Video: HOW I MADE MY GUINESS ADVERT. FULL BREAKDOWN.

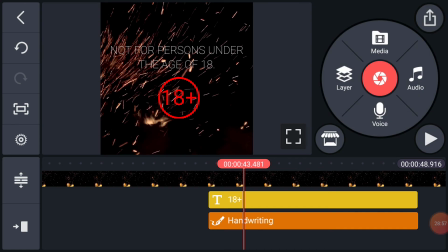(28:58)
I just wanted it to be pure and look professional, and I got that with this.
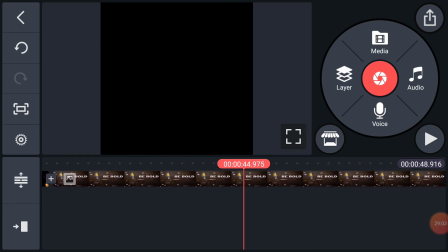(29:03)
So yeah, this is my last slide. Be bold.
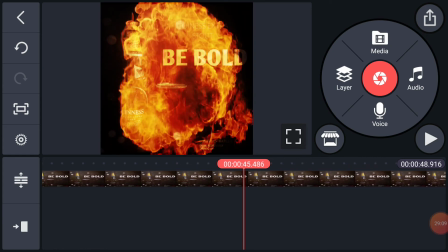(29:10)
So why I like this a lot, because the fire just and as I said before, like in one of my first clips, as you can see that the rotating cup, the rotating glass, adding this as a layer and
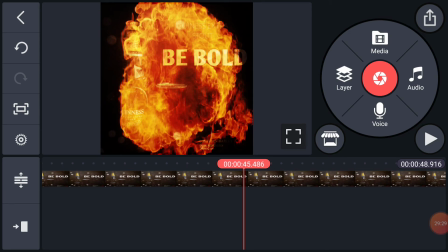(29:29)
using hard light for it actually gets to reveal the subject, and it's fascinated me, you understand?
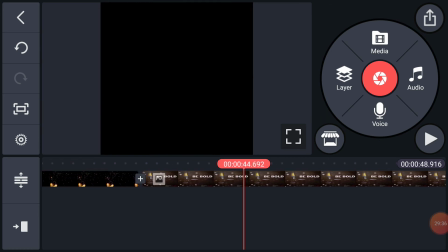(29:37)
So I decided to try this out here too, and it did the same, which was just really fun.
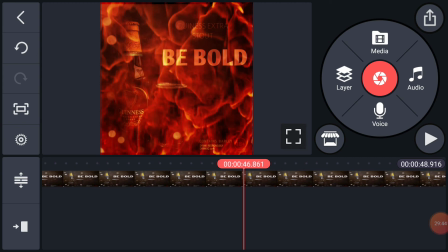(29:44)
Just gave it like a really adventurous feel, a really exciting feel, you understand? So
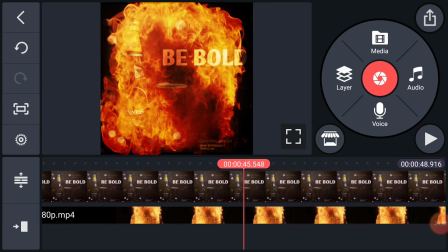(29:53)
So it's just the layer I added, like my regular layers I add.
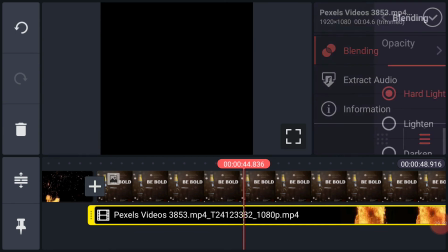(29:59)
You can see I used hard lights for this. I'm not going to be asking you guys because I guess you guys should already know.
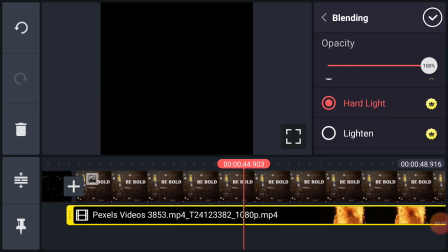(30:06)
I use hard lights for this, so you can see how it slowly starts to, reveal what is behind the fire.
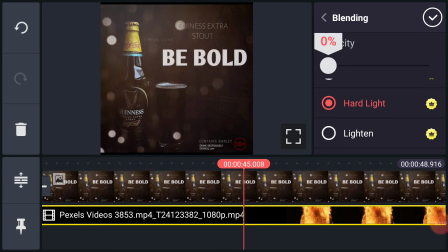(30:21)
So this is just the regular photo, you understand? It doesn't have any, it's not exciting.
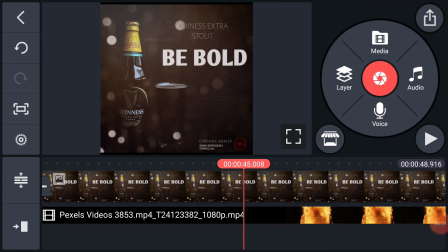(30:30)
It's not just, if I just play this regularly, sorry, let me just,
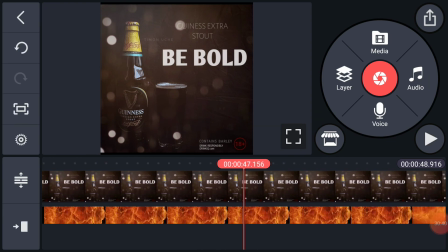(30:42)
but adding that layer does a lot. You can see it gets to reveal it.
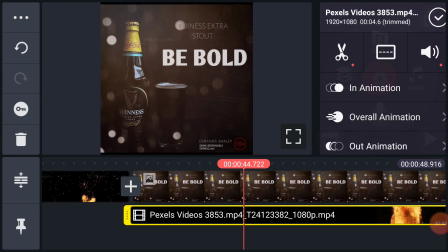(30:46)
Just adds that extra motion that this clip needs.
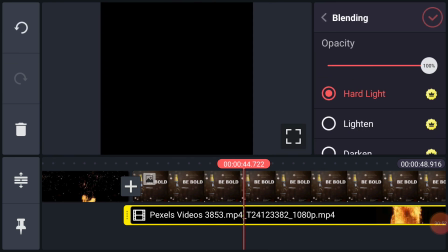(30:53)
So increase this. So let's slowly go through it and get to.
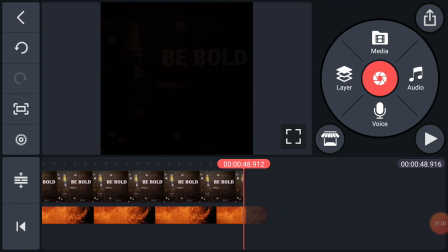(31:02)
So man, that was how I actually made this video.
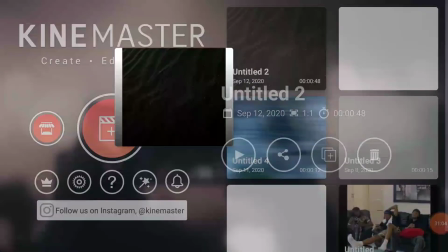(31:07)
So let's play this.
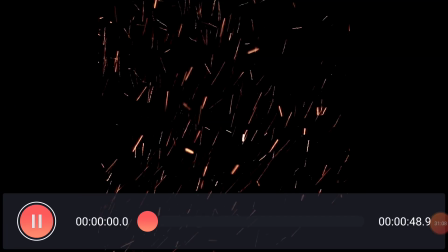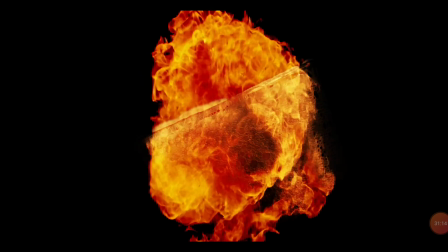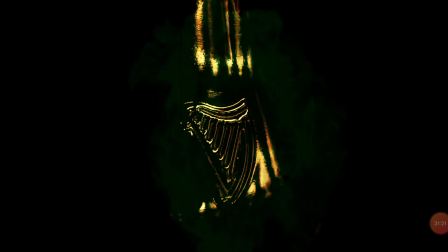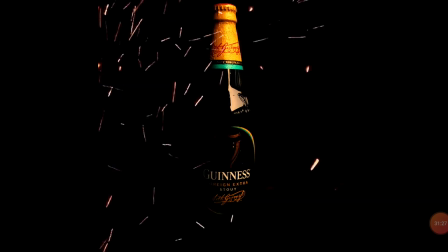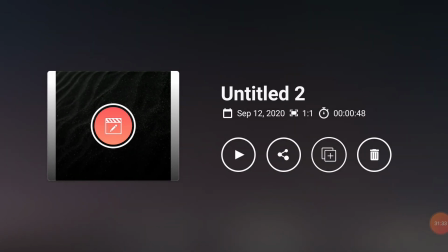(31:35)
So yeah, playback quality is really trash right now.
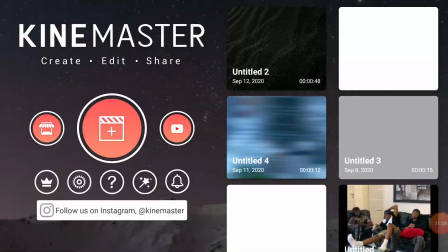(31:39)
So I'm going to go over to my gallery since I've already uploaded, or actually, uploaded the video, downloaded it, whatever.
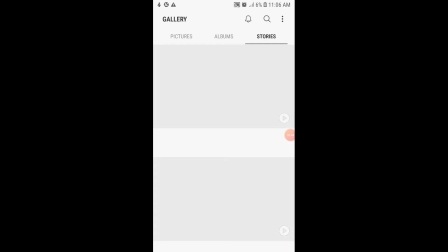(31:47)
So I'm just going to go. Oh, my phone is about to switch off, man.
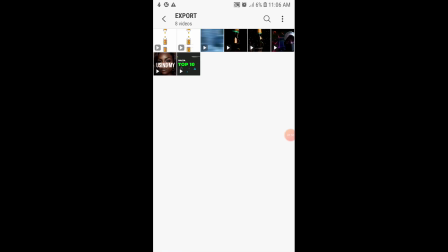(31:52)
Go over to my exports so that you guys can see it in full premium quality. So let's go.
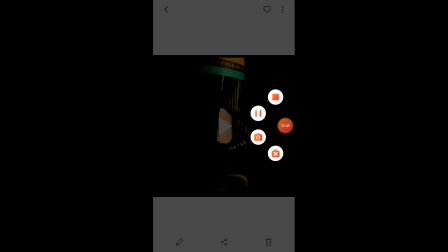(32:53)
So it's a wrap for me, guys. Thank you guys for sticking with me through the whole tutorial, and it's a wrap. Understand?